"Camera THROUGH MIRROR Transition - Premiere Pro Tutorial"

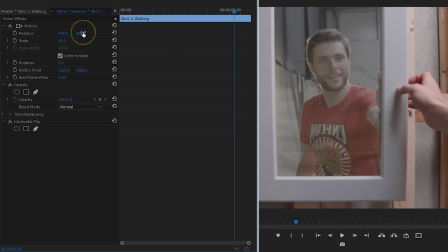The image inside the mirror has to match with the second shot. Just as I'm opening up the cabin, I'm creating a keyframe for the position.
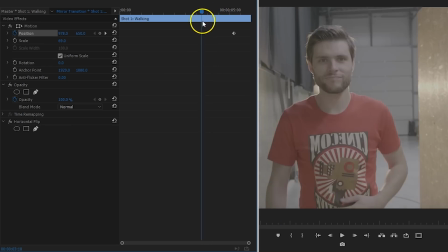Then move a little back in time and rearrange my position to a framing that I like.
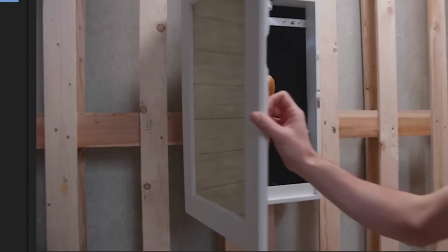The effect should already be working now, but there's one final detail that we must complete, and that is back at the keying.
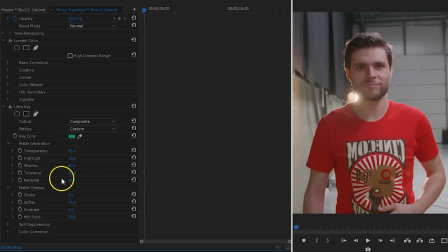You'll find out that the keying might not be perfect, but as you can see in the example, it also doesn't matter that much. It looks like stains and makes the mirror more realistic.
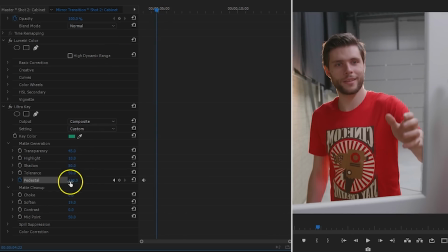However, I do want to keyframe the pedestal to have a more aggressive keying in the beginning and slowly make it less aggressive. That way, the transition through the mirror fades in instead of a hard cut. And the same thing goes for when a cabin opens.
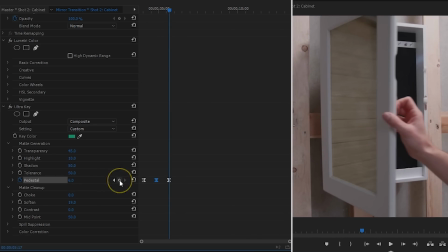You might want to keyframe the pedestal or another property as your green tint is changing here, and you might want to change the look of the reflection here. Now going back into the mirror works exactly the same, so I'm going to leave that up to you guys. Thank you so much for watching, and as always, stay creative.
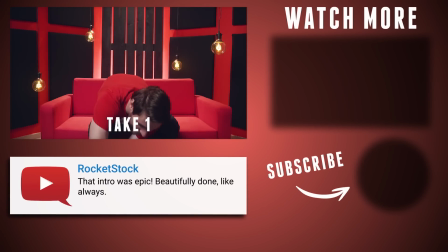Jordy here for Cinecom.net, and it is Copycat Friday! Isn't that right, Sprinkles? Oh yes, it is. He doesn't want that.
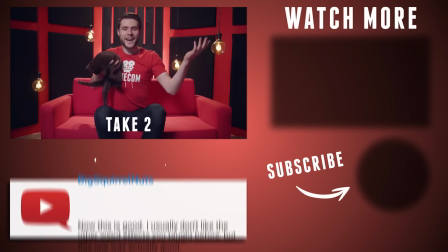Jordy here for Cinecom.net, and it is... Jordy here for Cinecom.net.